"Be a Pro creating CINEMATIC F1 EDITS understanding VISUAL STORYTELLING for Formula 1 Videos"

Even me, the creator, explaining that, actually I feel sad and a bit down, to be honest, because I'm a very emotional person as well, and I really want to explain how short can be life. We are here living, but we have no idea how many days we live in our lives.
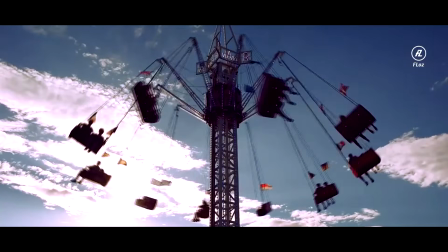12:40 So these swings, it's a perfect metaphor or representation of life.
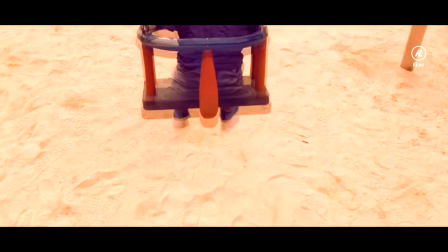12:45 We are all in a swing moving every day, but someday absolutely anyone knows when the swing will stop moving.
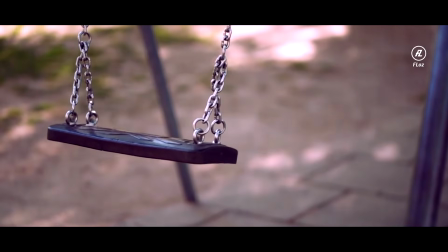12:53 We will have to get down of the swing, and who knows, there's beyond this planet, you know. This visual storytelling video editing is complex to explain, even complex to understand. I'm not sure if someone of all people who watch this edit understood what I try to explain in this montage, but also that's the magic of visual storytelling. If someone have the connection with you and can interpret it in the way you edit it, it's magic. Especially when someone understands and tells you in the comments below or in a private message, it's super nice to read that they understood the same than you without words, just seeing the montage and the images. That's the power of visual storytelling as well. And now I will going to show you one of my best and last visual storytelling video techniques. But first of all, I strongly recommend you to subscribe to the channel. The last example of visual storytelling video, it's in my edit Sebastian Vettel Lost in Time, a short tribute to the German Formula 1 driver Sebastian Vettel that was racing in Ferrari in 2019.
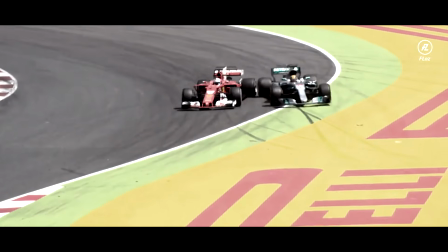13:59 At that time, Vettel was not going through a good moment in Ferrari.
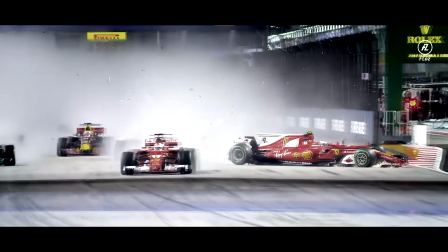14:03 He started to feel his era there was finishing because he was not achieving the results he wants and the team wants. In addition, a new teammate, a very young, talented driver, Charles Leclerc, he was starting to beat Sebastian in the same team.
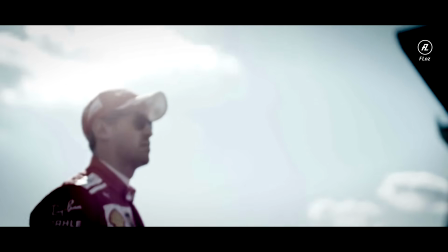14:16 All this cocktail of emotions and situations Vettel was going through Ferrari in 2019, I used it to create powerful visual storytelling to represent that moment of Sebastian Vettel in Ferrari 2019.
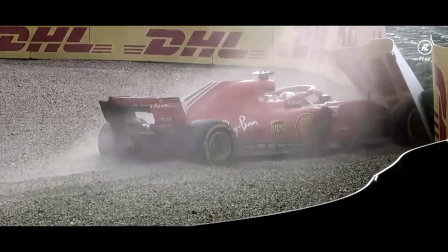14:29 Is it out of the race? Sebastian Vettel! There he goes.
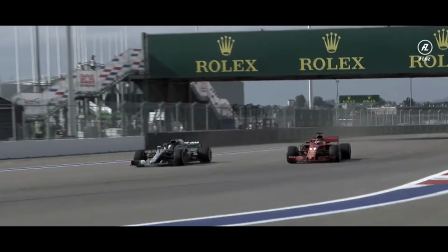14:37 Vettel's been spun round! Hamilton's done it! Sebastian Vettel has come off work!
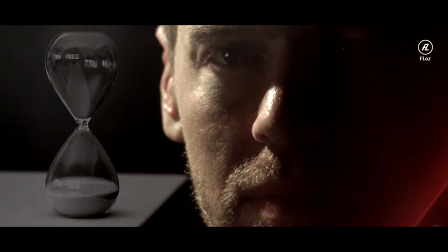14:43 Sebastian Vettel is not getting success in Ferrari, time is running out, and you can see now in this image the sun cloud that appears during the whole video.
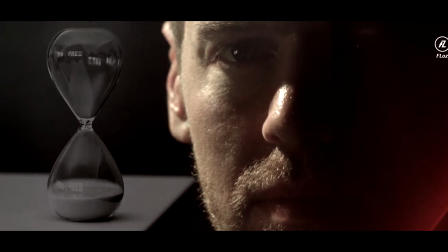14:51 Finally all sun goes down, like saying the time is over.
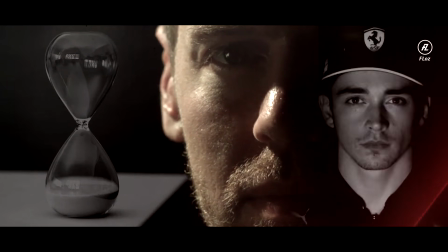14:55 At the middle the Sebastian Vettel face, and at the right side is the Charles Leclerc face in the shadows of one side of the Sebastian Vettel face,
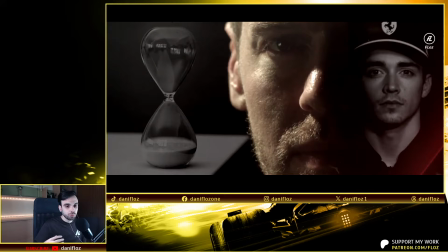15:02 like saying, Sebastian Vettel, your time is over in Ferrari, you have to let go through your successor in Ferrari, in this case Charles Leclerc. They were teammates this season and the next one. Once Sebastian Vettel finished his contract at the end of the 2020 season, he decided to leave Ferrari.
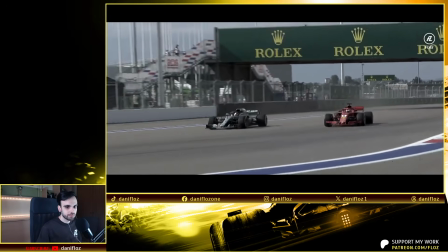15:19 Vettel's been spun round! Hamilton's done it! Sebastian Vettel has come off work!
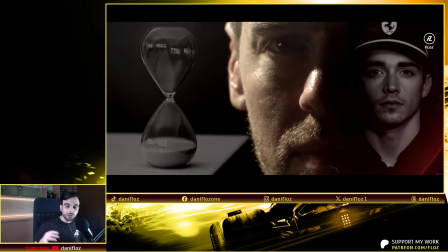15:25 The visual storytelling is just one image. In this image, you can understand absolutely everything I was explaining you in the last 2 minutes.
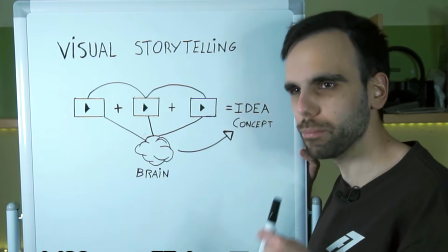15:32 Let me explain why visual storytelling is so important and so powerful for human beings.
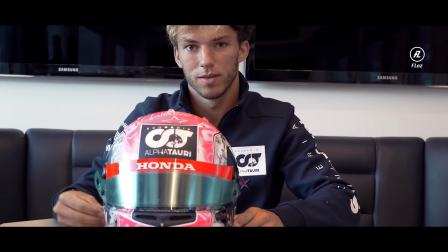15:38 As we are seeing in this video, the key to create a good visual storytelling is to mix different pieces of footage to create an idea or concept.
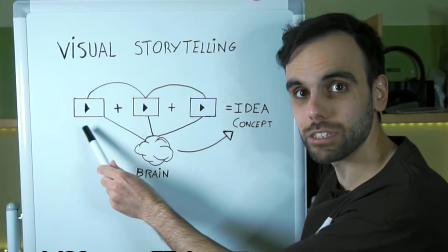15:47 That idea is not generated by an individual piece of footage. You need to build the puzzle.
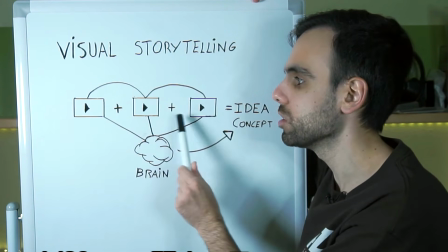15:53 You need to build a story using different clips, mixing different videos.
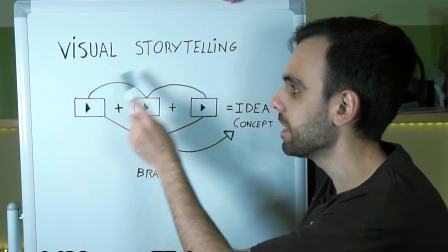15:57 The brain of the spectator is not separating every single clip. They are making an association using all these ideas together.
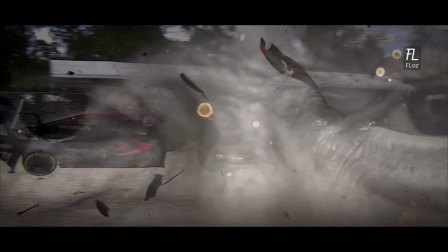16:05 Creating visual storytelling, you are able to create emotions in the people. That's the real power of visual storytelling.
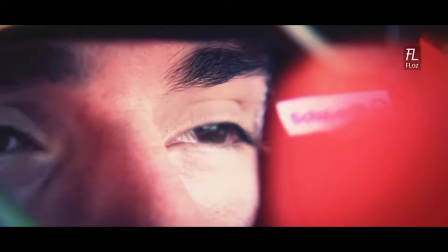16:13 You have the potential to create happiness, sadness, fear,
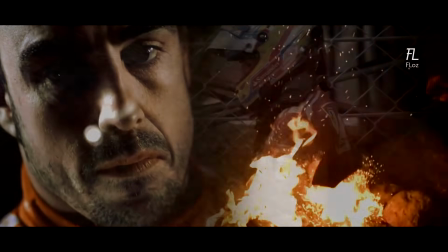16:17 inspirational moments, or motivation in the spectator is watching your video.